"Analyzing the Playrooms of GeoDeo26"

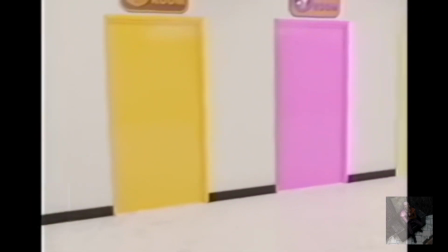Like other Backroom stories, the Playrooms change shape and appearance as the wanderer goes through them,
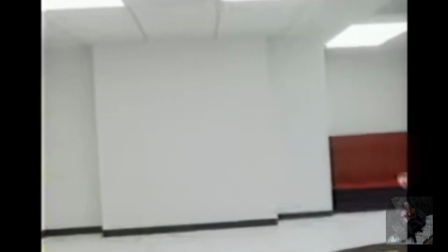but these videos are unique in that the environment will change when the wanderer looks away.
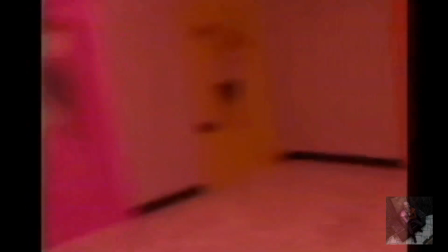Like environments in a dream, the colors and shapes constantly change,
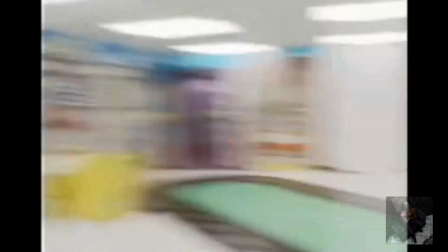yet they maintain enough similarities that you could believe you were in the same place in the dream.
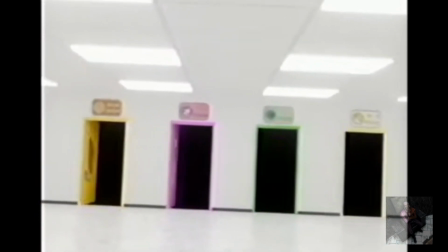I've already touched on the monsters, but the Guardians are some of the most interesting and unique monsters I've seen for the Backrooms.
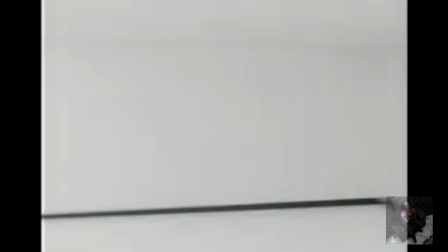They are intelligent, malicious, and organized.
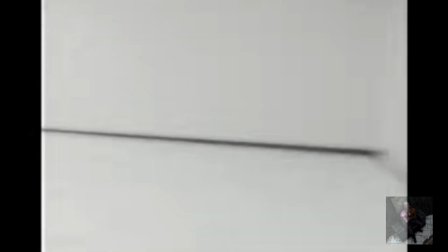Unlike other monsters, they won't kill you just for existing. There are only 2 confirmed reasons why they would kill you.
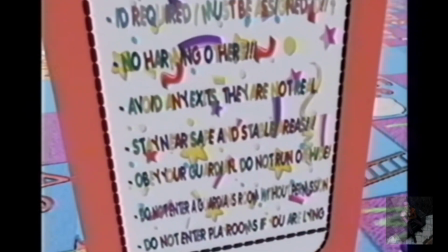If you enter the Playrooms as an adult, or if you lie about your age. If you fall outside the accepted age range for the Playrooms,
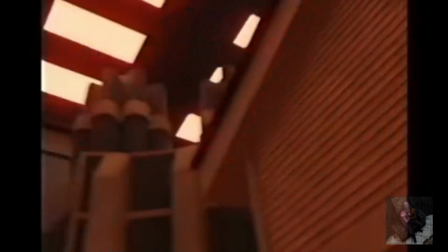the Guardians will stalk you and hunt you down until there's nowhere else for you to run.
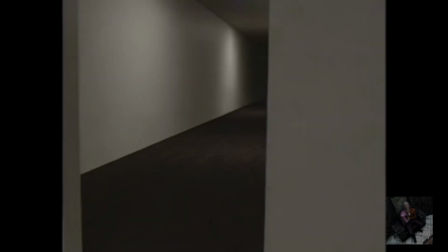Even the other entities fear the Guardians.
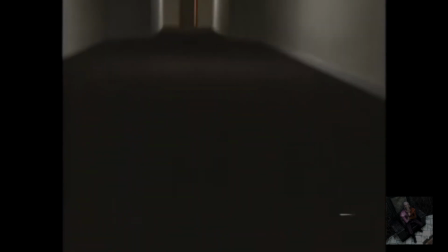At the beginning of the first Playrooms video, the Wanderer is running from a red, human-like creature.
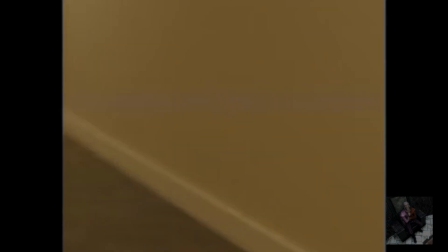But once the Wanderer makes it through a particular door, the creature backs away as quickly as possible.
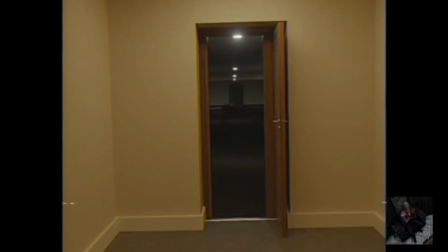It's terrified of what lies beyond.
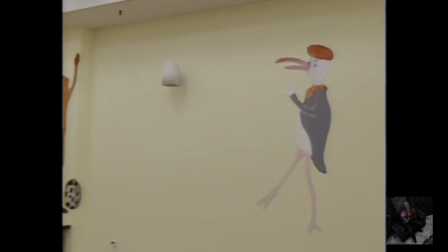The Guardians are based off that one Playrooms image that everyone knows, the one with the cheese character,
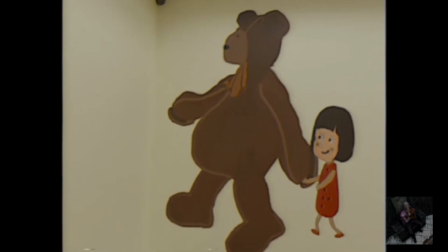who may be SpongeBob, the Bart Simpson lookalike, the black mouse, the stork, and the teddy bear.
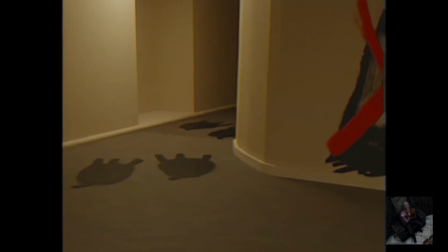Images of these creatures populate the Playrooms, as if they're always watching you, always near to you.
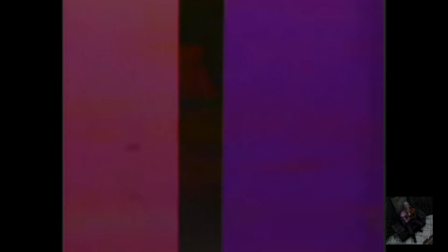And when the Guardians themselves appear on screen, oh man,
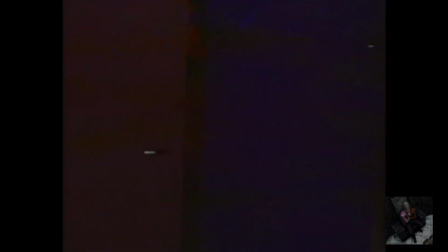the glitches, the distortions, they are just chef's kiss.
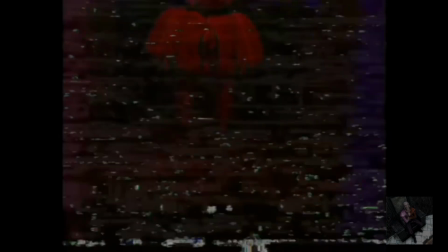Because not only does the camera itself glitch out, as if the act of recording the entity is destroying the camera itself,
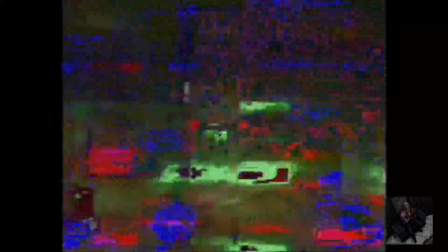but the Guardians themselves warp and distort into literal nightmares.
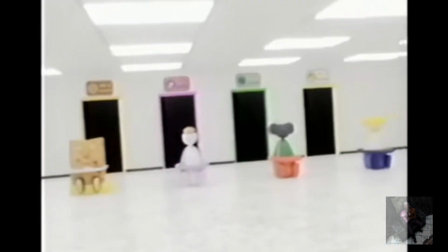But it seems to me that there is one more entity, and that is the Playrooms itself.
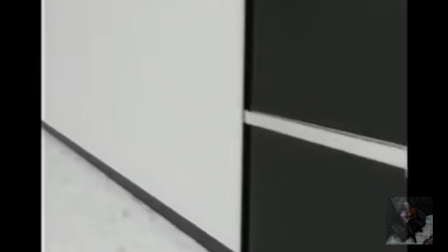The way the environment constantly changes, the mocking messages on the walls,
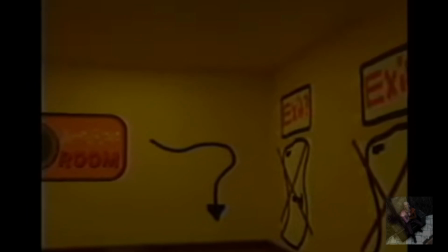and the way that the environment lures the Wanderer onward with promises of escape,
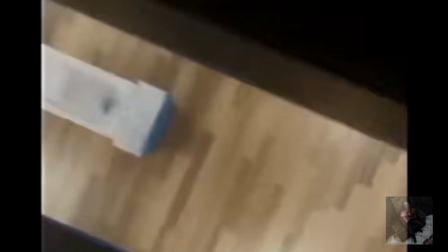only to corner them in a room with no more exits.
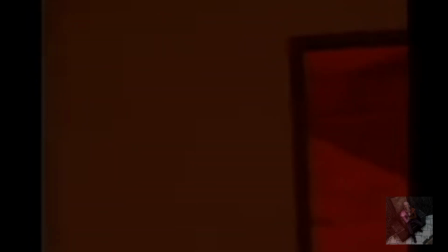It really feels like the place itself is alive.
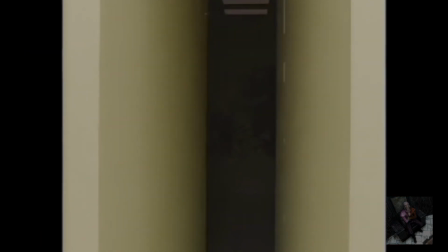If you still haven't watched either of these videos yet, stop right now and go watch them,
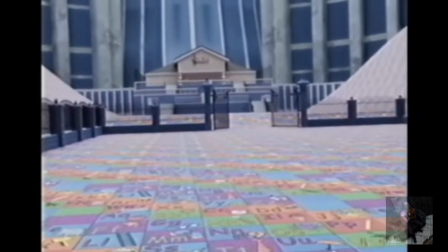because I'm about to expound the entire stories of both of them.
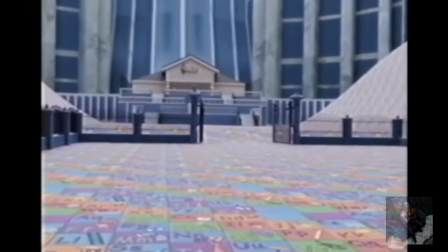They are brilliant and so engaging, and I just have to gush about them.
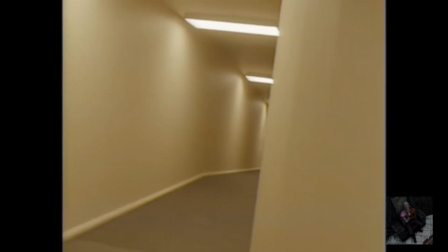Liminal spaces are transitional spaces. You are meant to pass through them.
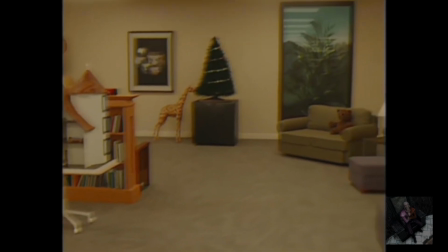And in the story of these Playrooms videos, the Wanderer seems to take that to heart.
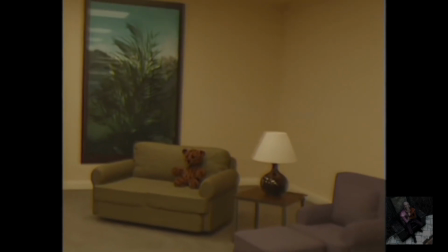The Wanderer passes through many almost comfortable-looking spaces with chairs,
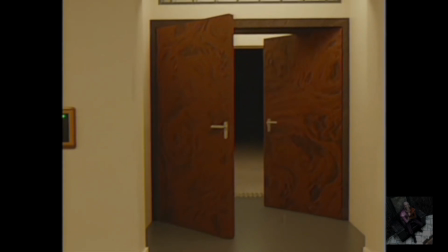and yet they never once sit down.
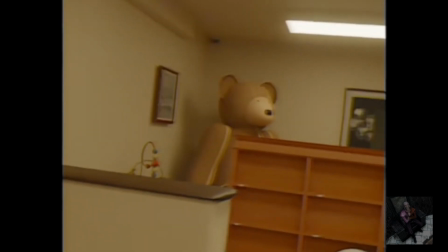They enter the room, observe their new surroundings, and then they move on to the next room,
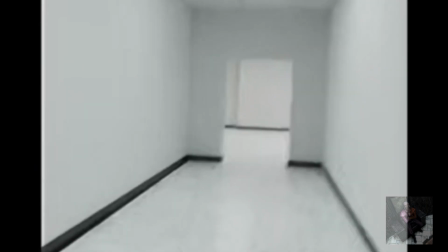and the next, and the next, and the next.
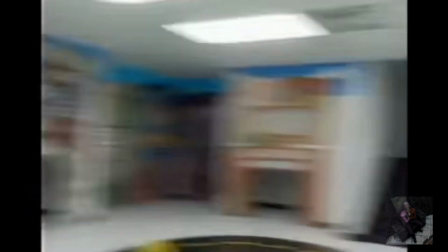There's no rest, there's no lingering,
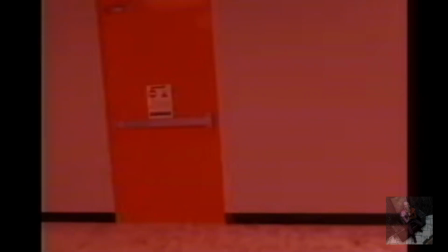only the relentless pursuit of going through one more door, one more hallway.
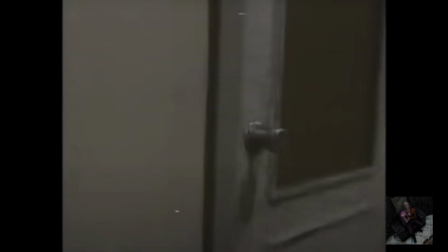Both videos begin in medias res.
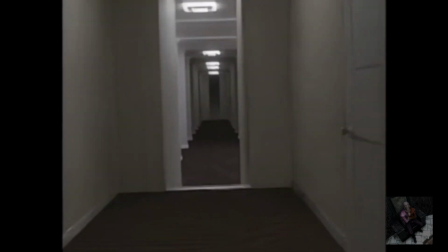You don't see glimpses of the Wanderer's ordinary life, or their sudden descent into the backrooms.
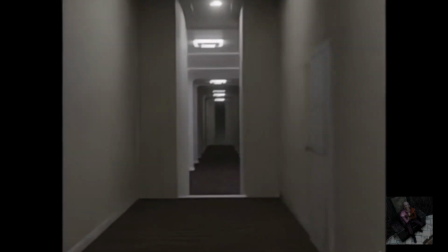The first video begins with a chase scene.
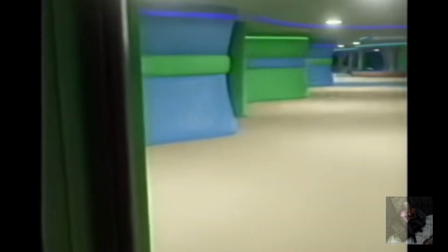The second begins with the Wanderer exiting an elevator into a green and blue hallway.
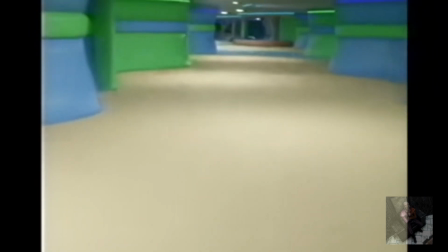How long have they been here?